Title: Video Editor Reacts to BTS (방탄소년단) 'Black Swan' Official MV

Oh Come on then you can't be doing that to me Stop it What up you screen bean I don't know I don't know I think it's it's just so cute little screen beans cuz you're a bean watching a screen Well, hi you screen bean my name is Jordan Norman I'm a professional film editor and I'm able to edit some awesome music videos for artists like Justin Bieber, Post Malone, Roddy Ricch, Tyga, G-Eazy, Quavo, Kehlani, Swayli, a few other ones. Welcome back to another episode of music video editor reacts where I react to music videos from music video editor perspective. I've had a lot of requests from you all Saying to react to Black Swan because it's a bop and you know what? Let's see. Let's see if it's a bop. Black Swan I'm so excited for this No, I don't want a PS5. I want to win BTS. I make that joke every time.
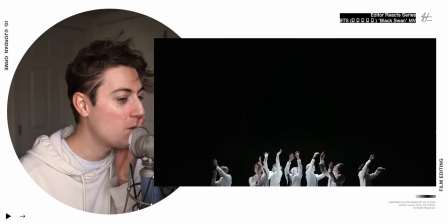68s
This is such an epic way to...
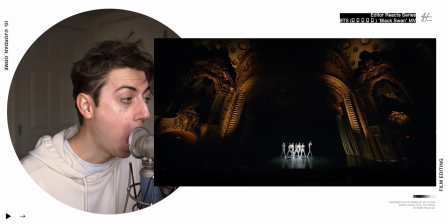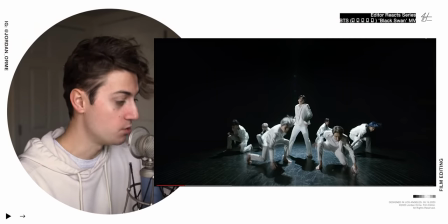78s
This is artful and beautiful and perfect the way that it is.
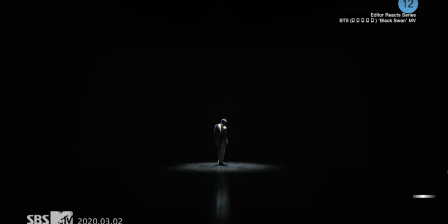83s
Look, look how we just start wide on a single spotlight.
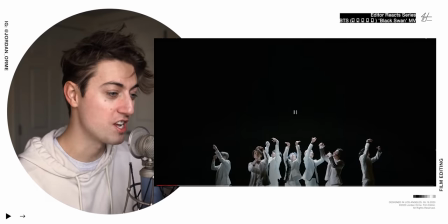87s
And then, Jimin just takes us on a journey, puts his hands up, and then poosh, everybody's there. That's just what humans love. We love getting our expectations defied.
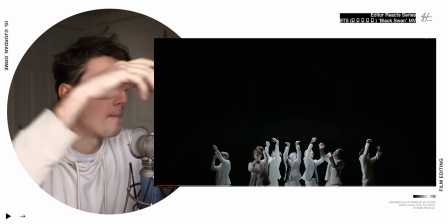97s
We saw one person he puts his hand up cut to the next shot a bunch of people there were like plot twist That was awesome.
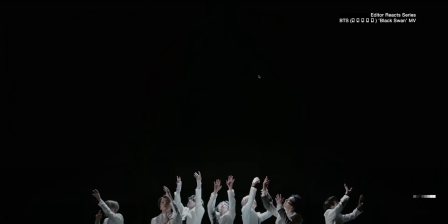103s
And my favorite part is the framing in this shot We just have a black void the song has a lot of dark
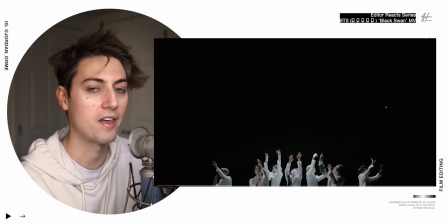108s
feelings within it Hence the name black swan and I love how that shot just shows the darkness with the way that it's framed
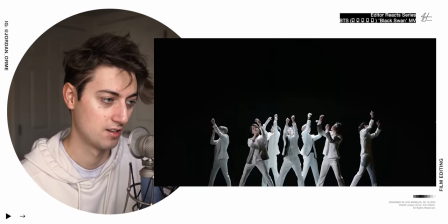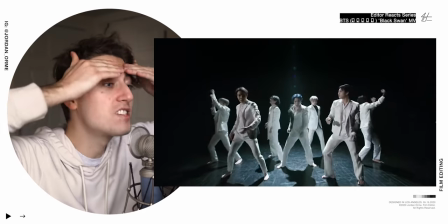118s
Look at this theater
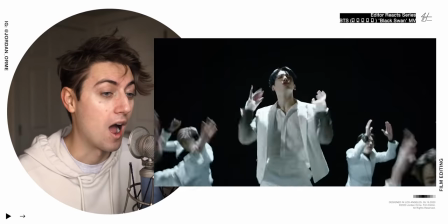123s
Wow
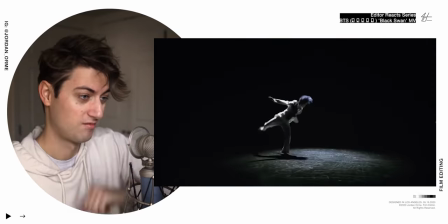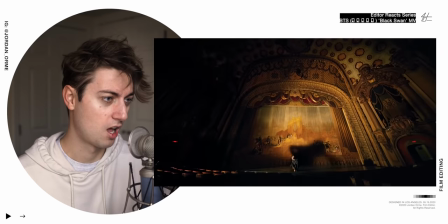How do I dance like that that's so the song black swan is about being stifled creatively you feel like you're in a dark place you don't feel inspired a lot of the lyrics are talking about you're listening to music but you can't feel anything anymore thanks this is the best day of my life I'm killing myself tomorrow that is the fear that BTS has in the song and so they're talking about that
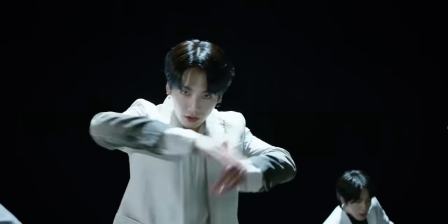156s
the lighting shows that so well by creating a lot of dark spaces within the the frame and it's really awesome
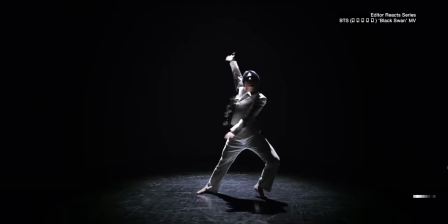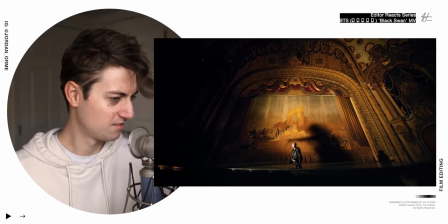167s
wow I
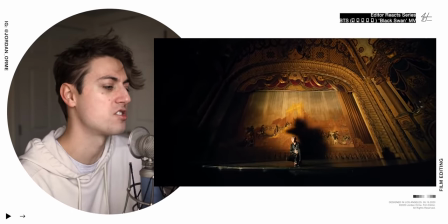173s
love how we just hold on that one shot for just a long time because it's such an interesting shot it's a super wide angle lens and so what actually happened here
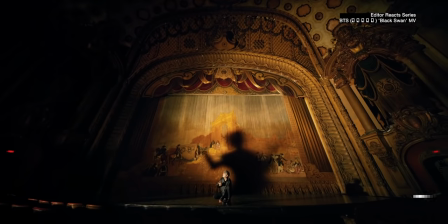182s
is we have Jimin over here kind of in the seats where the light shining and he's just standing in front
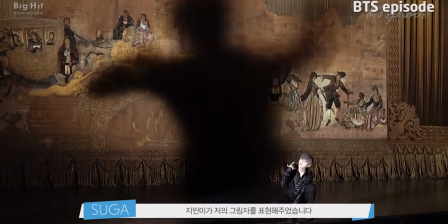186s
of the light just kind of going like this doing his dance and it creates this really interesting shadow in the background of Sugar's rap and then I just love because
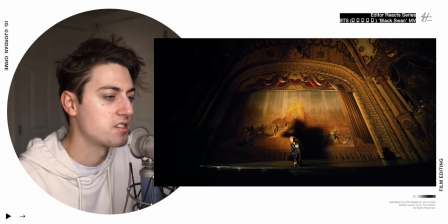197s
We don't have to cut
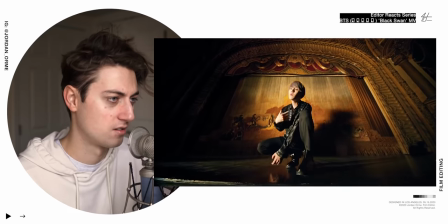So anytime anything kind of just passes in front of the scene It's a great time to cut but this time we don't just cut this
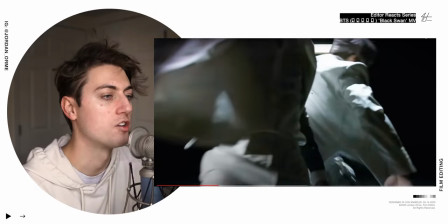215s
time We create a mask actually So once the boys cross in front of each other the space that is in between them shows through to the next shot
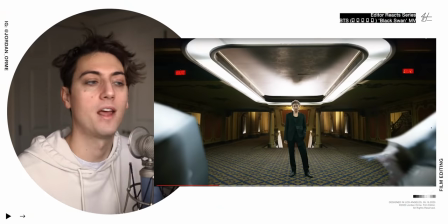222s
And so that requires a little bit of masking a little bit of animation But it creates a really cool seamless transition as it's almost like curtains are being opened up in front of us Boom next scene. It's amazing